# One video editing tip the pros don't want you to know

Hey everybody, when you're editing and you're cutting between two different scenes or two different camera angles, one thing to be aware of is where the eyes are, both the viewer's eyes and also the subject's eyes.
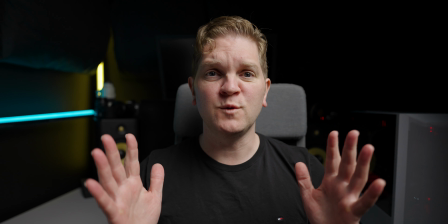[0:09]
As an example, as I'm talking to you now, I've added a digital zoom in post to zoom in on my face just to make the shot look more interesting.
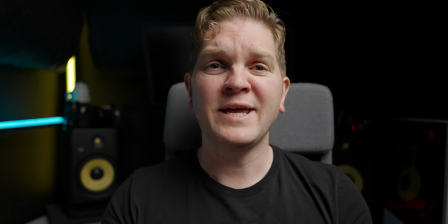[0:16]
Notice though that when this zooming in is happening, where you're looking on your screen isn't really changing. I'm going to do the same thing once again.
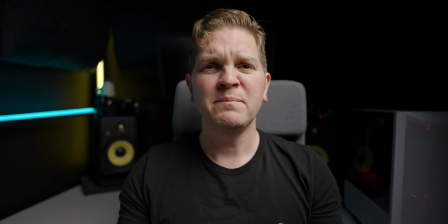[0:24]
I'm talking to you now and once again we've got that digital zooming in happening in post, but you might feel that this version doesn't quite feel as smooth or as natural.
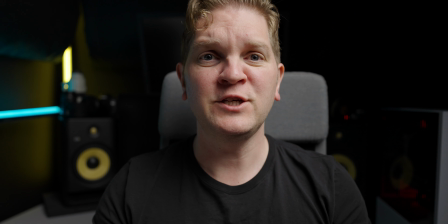[0:32]
That's because your eyes are looking at my eyes on your screen and the position of my eyes on your screen is changing as the zoom in happens. This also applies if you're cutting between two scenes or perhaps two different camera angles of the same subject.
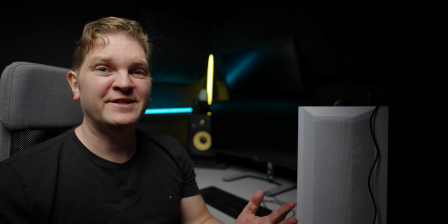[0:46]
For example I'm talking to you now from this camera angle, if I cut and change to this camera angle you probably found that cut a little bit uncomfortable and a little bit jarring because the position of your eyes on your screen had to move across to my new eye position.
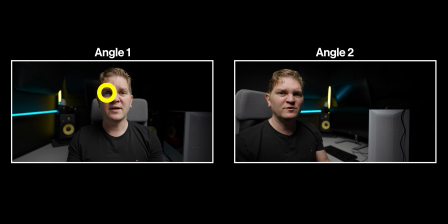[1:00]
In the first shot on the left here you were probably looking at my eyes in this position but after the cut the position of my face and eyes changed a lot in the frame. That means you had to move your eyes to a new position on your screen which might have felt a bit unnatural or jarring.
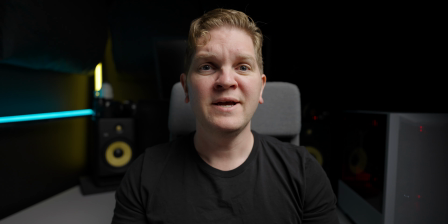[1:15]
Let's try that again, I've reset the camera back to this angle and once again we're going to make a cut to this second camera
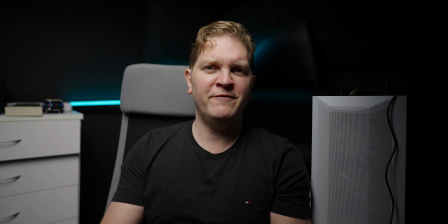[1:21]
angle but notice that that cut probably felt a bit more natural and a bit less jarring.
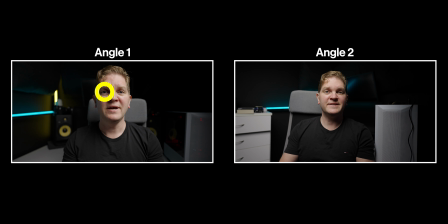[1:26]
That's because my face and eyes were here before the cut and after the cut they were roughly in the same position within the frame. So when you're planning your cuts or scenes or angles or when you're doing your storyboarding you can take the eyes habit principle into account.
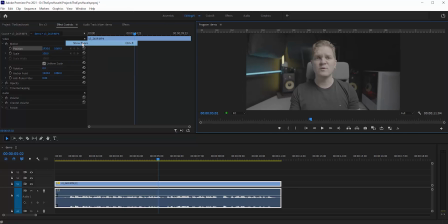[1:40]
If you're doing digital zooms in post-processing like we saw earlier all you need to do is use the guides feature of whatever editing software you're using. At the At the start of the zoom, set a keyframe on the scale and the position. Now use the guides to mark where the eyes are at the start of the zoom.
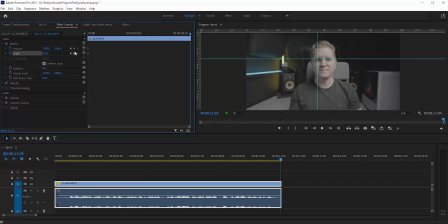[1:56]
Move to the end and add a scale keyframe to create the zoom in effect. Notice by the end of the zoom here that the eye is no longer on the cross on the guides. Now just add a position keyframe at the end and move the position of the video to make the eye line up with the cross.
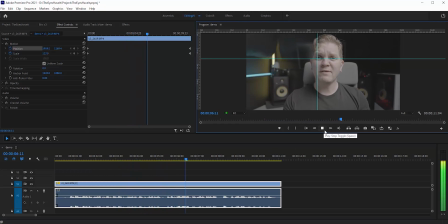[2:12]
Now as the zoom happens, the eyes will stay in roughly the same place. You don't always have to follow this principle of course and sometimes it doesn't even make sense to try. For example if you're cutting from an extreme wide shot or establishing shot and you're cutting to an extreme close-up you're probably not even going to be able to get the eyes anywhere close to the same position in the frame.
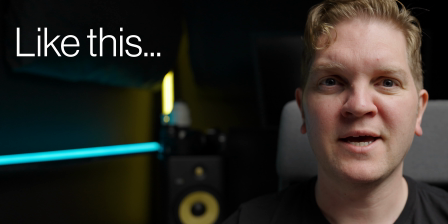[2:31]
You can also deliberately not line up the eyes in the frame if you want to shake up the viewer or deliberately create a feeling of unease or confusion. I do a lot of editing and filmmaking content on this channel. If that's something you find valuable please consider subscribing and turning on notifications that would really be appreciated. I'm Jason Roberts and I'll see you in the next one.